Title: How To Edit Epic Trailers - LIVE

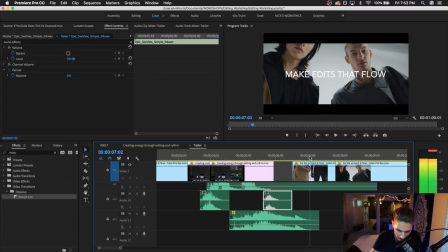2825s
then we have another whoosh that matches up with the with the movement inside your scene
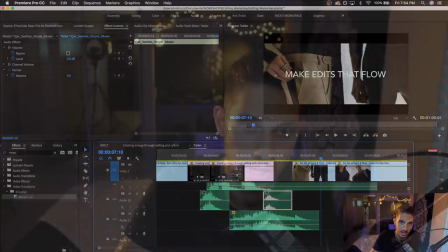2832s
and that's something like a quick little a quick little note that i want to make here is whenever you're going into sound designing, I think it's nice to layer it and to think of it in different layers. So the first layer could be, okay, I want to add any sound that I see in the scene. So that last part could be an example. You know, the moving of the jacket could be, okay, that's a sound effect that I see and I want to hear. So that you can move through your timeline and do all those moments first. And then you can go back and once you have the cuts made and all that, you can think of, okay, well what sounds can really sell that cut or that transition or whatever the case may be so that's that's something that you can think of it in terms of you know like you do multiple run-throughs of your timeline and little by little you just keep adding these different uh sonic ideas that that you can come up with and let's
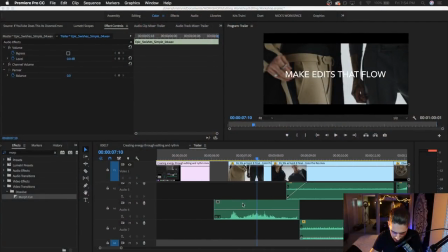2884s
see moving on there's this thing right here which is i think is like some foley yeah some like cloth foley sound effects um and another
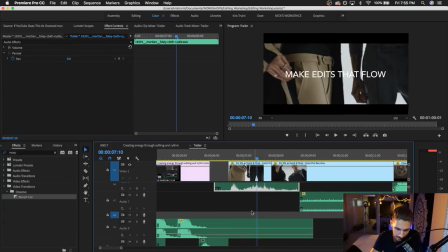2893s
thing that i wanted to do with this edit is to not have any dead moments.
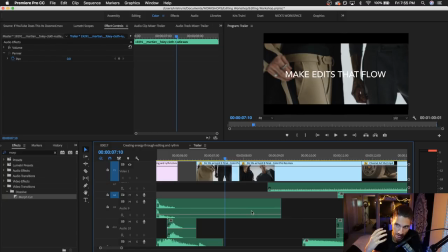2897s
So even if there's no, I mean, you have music playing throughout, but I didn't want it to feel like it was just, we're looking into a completely silent room or a silent moment.
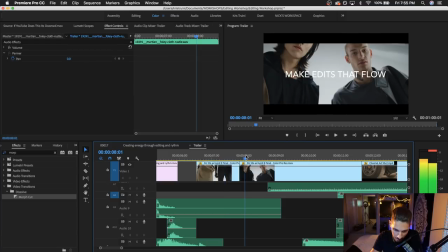2905s
So everything is always gonna have some kind of a layer of sound to it. We have those cuts that I mentioned before that go mainly with the music.
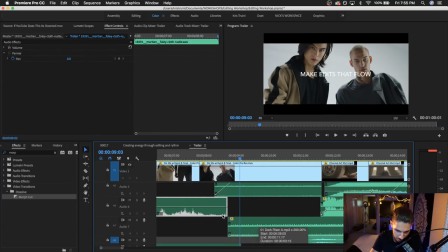2914s
There's not much else going on sound-wise, but you can see here that I start introducing another sound.
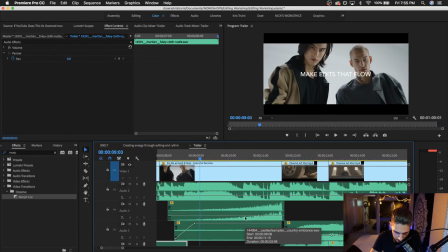2922s
Where is it? It's one of these. Okay, it's this one right here.
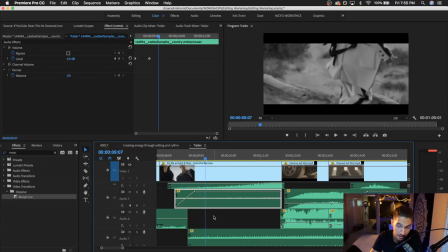2927s
So over here, we start creeping in an ambient sound. This is like a nature type of ambience, and it's very subtle. It's just as strong as like a room tone. So it's just something to fill up, again, the underbed of the scene that we're cutting into.
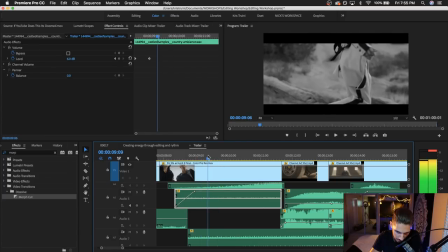2941s
But you can see that it doesn't start just with the scene starting right here. It actually fades up just a moment before that. So we have this swell up. And you might not even hear in the final piece, but these are all things that, when put together, can kind of glue things really well together and mesh things up.
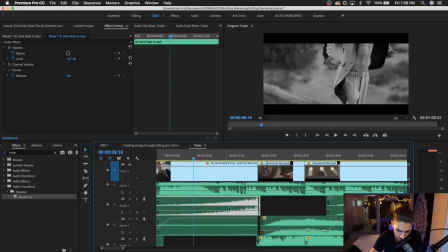2959s
Other sounds that are starting to be introduced in this section is this crescendo that we talked about in the first part of this breakdown. So we're in slow-mo. We have this very deep kind of riser that's starting to build up. and once it reaches its peak, as I mentioned before,
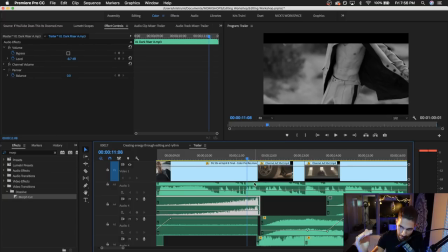2977s
we speed ramp up in the clip and that matches up with the sound of it peaking and
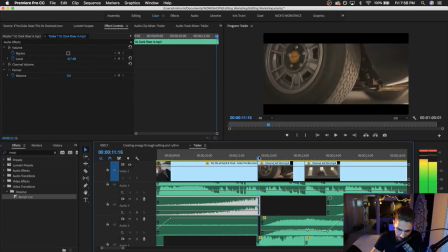2983s
then that very peak of it makes us cut into the wheel scene.